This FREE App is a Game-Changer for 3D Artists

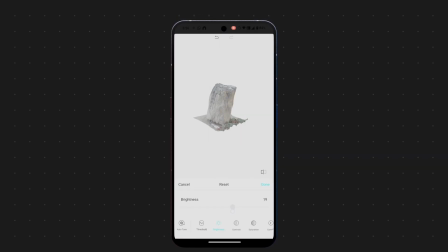4:05 At this point, you can crop the model, adjust the textures to your liking, and make any final tweaks.
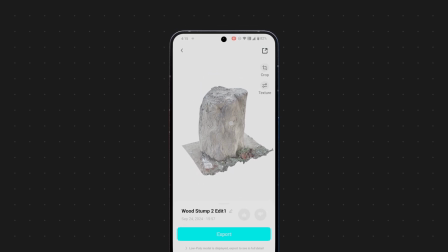4:10 The app also allows you to export your model straight from your phone, and the export menu in the paid plan provides several powerful options.
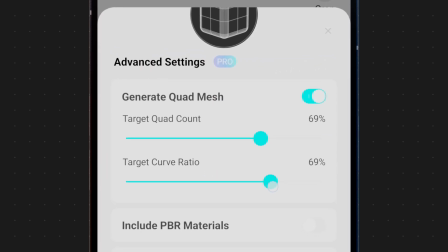4:17 You can automatically generate a retopologized quad mesh, apply PBR textures, select your preferred format and resolution, and even generate a rig for your object if needed.
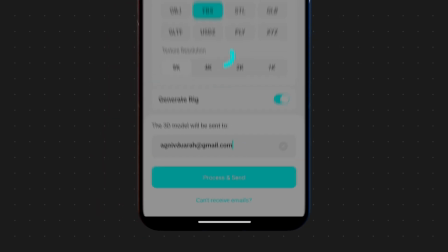4:26 Once you're happy with your settings, simply hit process and send, and within a few minutes, you'll receive a download link in your email.
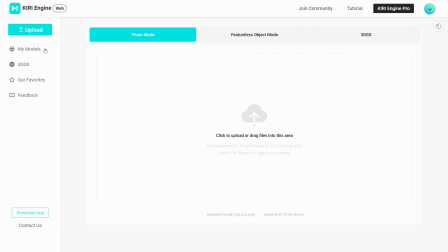4:32 It's also worth mentioning that you can access all of your scans and even upload new ones directly from your PC using their web platform.
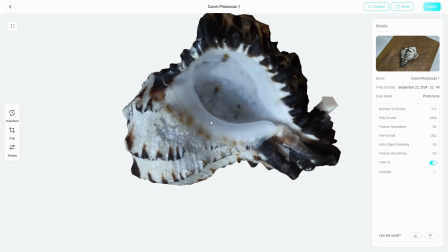4:38 The experience is practically identical to the app, so it really just comes down to your personal preference.
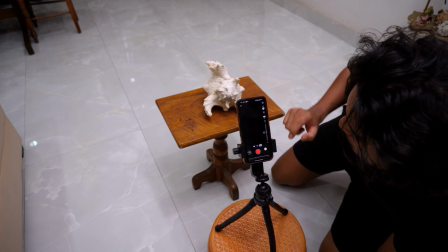4:43 In the beginning, I definitely overestimated my experience with photo scanning. I thought, why not start with something small and intricate like this pine cone?
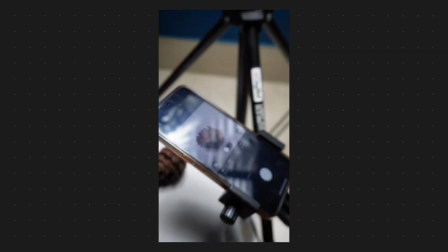4:52 So I set up this makeshift pro setup with diffuse lighting and a close-up camera, feeling pretty confident.
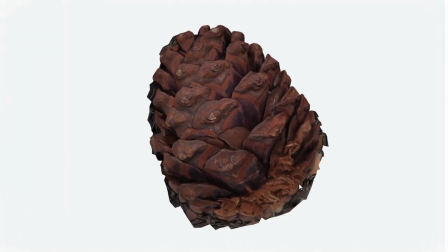4:58 And well, failed miserably.
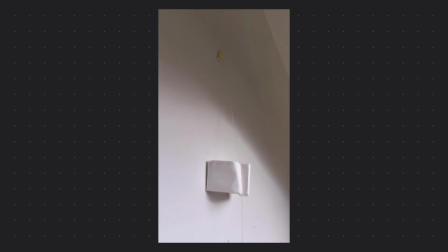5:01 Not ready to give up, I tried hanging the pine cone from a thread and scanned it against different backgrounds,
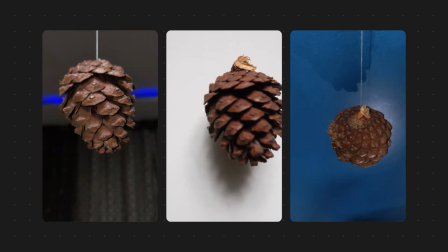5:07 rotating it slowly along the string, thinking maybe this would work. Nope, failed miserably again.
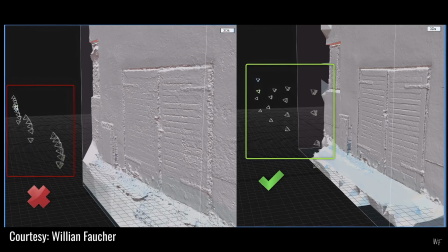5:14 The problem wasn't the app, it was me. I was constantly confusing the algorithm or not feeding it enough data for it to properly process and give me a clean result.
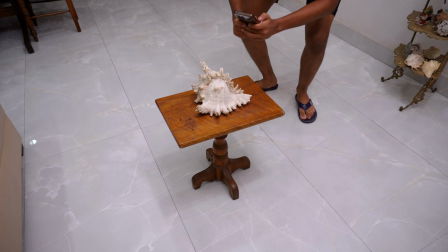5:23 So here's what I realized. When it comes to 3D scanning, you've got two main options. Either revolve the camera around the object or keep the camera stationary and rotate the object. Now based on my trials, the stationary camera and turntable object approach gave me inconsistent results every time.
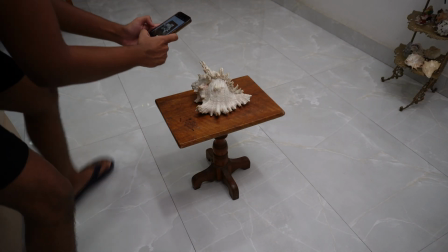5:38 On the other hand, when I revolve the camera around the object, like traditional photogrammetry, the results were much cleaner.
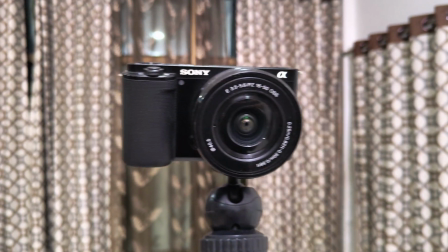5:43 My guess is that the algorithm is optimized for a moving camera, so it expects the changing background as well,
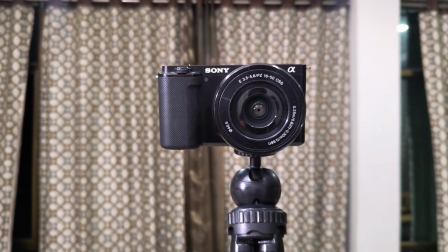5:49 as it helps calculate the overlaps and generate the points for the mesh more effectively. So if you're starting out, I'd recommend sticking with the method that revolves around the object.
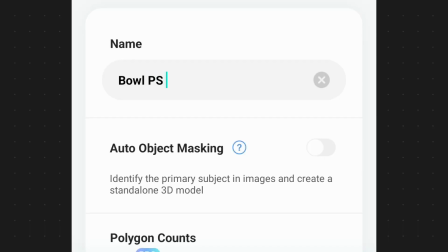5:57 It will save you a lot of frustration. If you do want to go with the other method, make sure you turn on auto object masking while uploading.
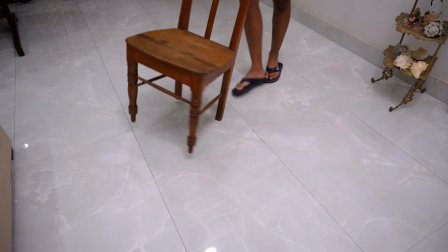6:03 It is a required option to get anything usable in this case. With that lesson learned, I went ahead and did multiple scans of different objects.
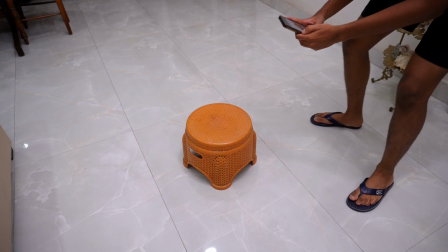6:10 My biggest piece of advice, keep the object stationary and revolve around.
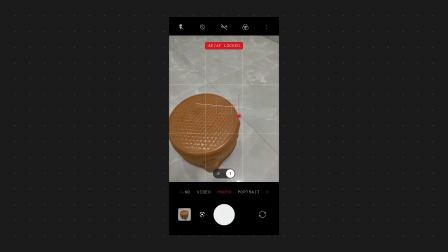6:13 Start at either a high or low angle and work your way around the object in 3 or 4 layers, making sure it stays centered and fully visible in the shot.
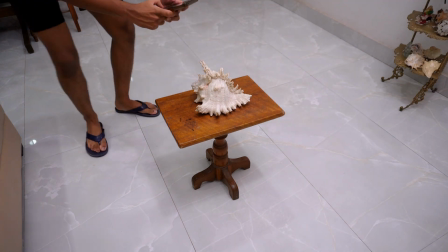6:21 Here's what that looks like. If we're scanning this object, we'd start from the top, go around once, slowly lower the camera to be level with the object, and then do another pass.
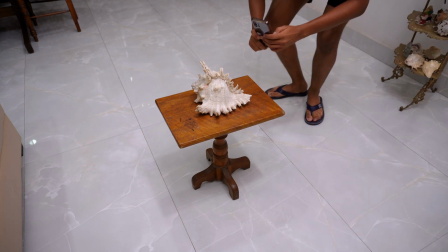6:30 Finally, we bring the camera even lower and go around once more for a complete scan. This ensures you've covered enough angles for a clean processing.
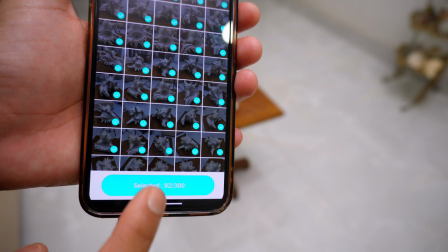6:38 Now that I've learned my lesson, I'll be sticking to scanning simple objects like rocks and statues.
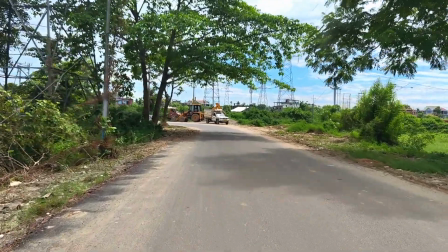6:42 Psych! Let's go scan a car. Or not. Turns out the broken car from the intro got towed away, and now we've got nothing cool to scan.
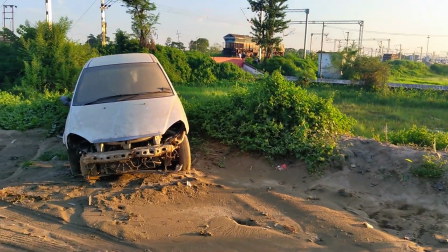6:49 But lucky for you, I did a test scan when I first scouted the place. Using the same techniques I just showed you, I managed to get this result.
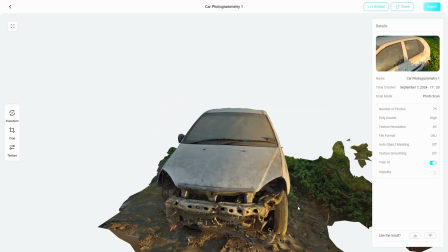6:55 Now, I couldn't scan the rear of the car because there wasn't enough clearance, but even with that limitation, this turned out to be a totally usable model.
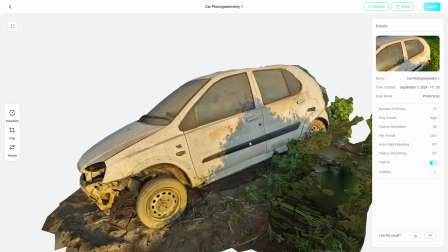7:02 The only issue here is the texture, it has baked in lighting, and this can mess with your scene, but I found a workaround in Blender.
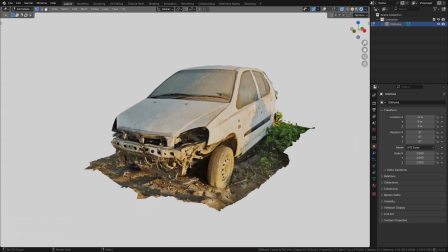7:08 So let's take a look. First, I cleaned up the surrounding geometry that wasn't needed.
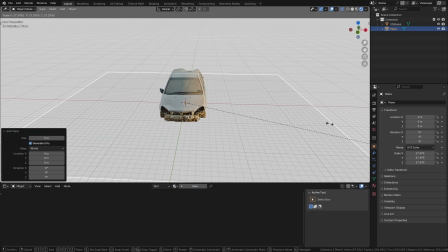7:12 My plan was to place this car in a forest clearing surrounded by vegetation to show it had been abandoned for a while.
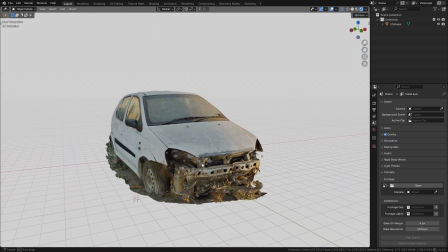7:18 And here's where I decided to turn the baked in lighting bug into a feature. I set up the scene to match the lighting baked into the textures.
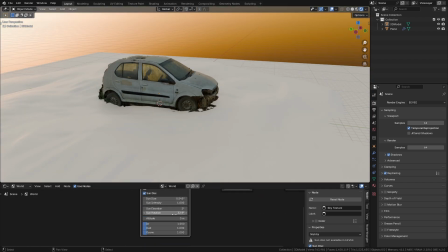7:24 By creating an evening setting and positioning the sunlight to come from the right side, I made the lighting work in our favor.
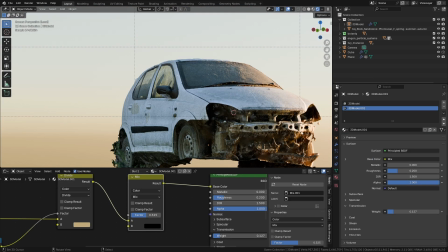7:30 I also carefully placed the camera to hide any imperfections, like the hole on the top of the car where fewer points were generated.
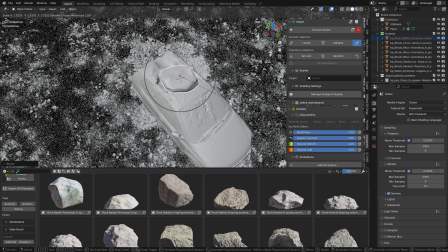7:36 And to add to the story, I covered that hole with a mossy rock, which I think enhances the overall scene.
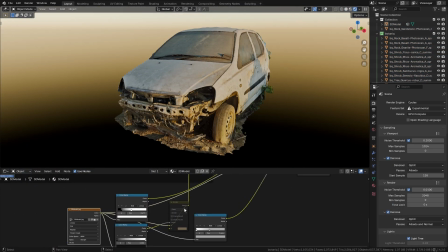7:41 Now to fix this yellowish tint from the baked in sunlight on the texture, I used a mix color node set to divide.
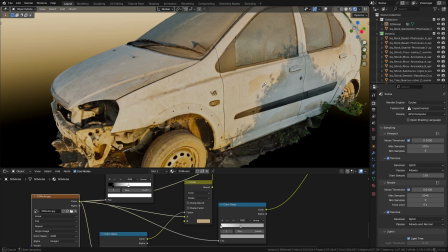7:47 I plugged the base color map into the first input and then used a yellowish color pick directly from the texture for the second input.
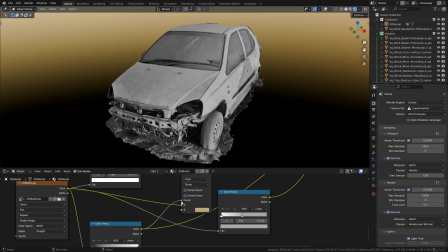7:53 I ran the base color through a color ramp node and used it as a factor for the mix color node so that the brighter, more highlighted areas are more affected.
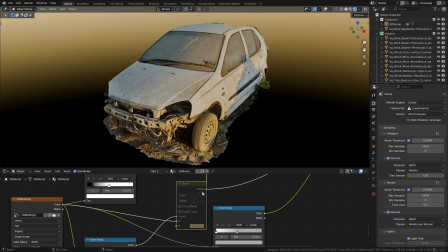8:00 The divide node then removes the yellow tint by essentially subtracting it from the texture, giving me more control over the shading without the sunlight overpowering the colors.
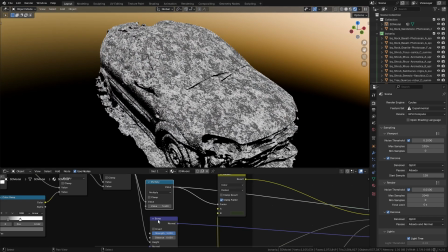8:08 To add a bit more character to the car, I created a simple procedural moss setup in Blender.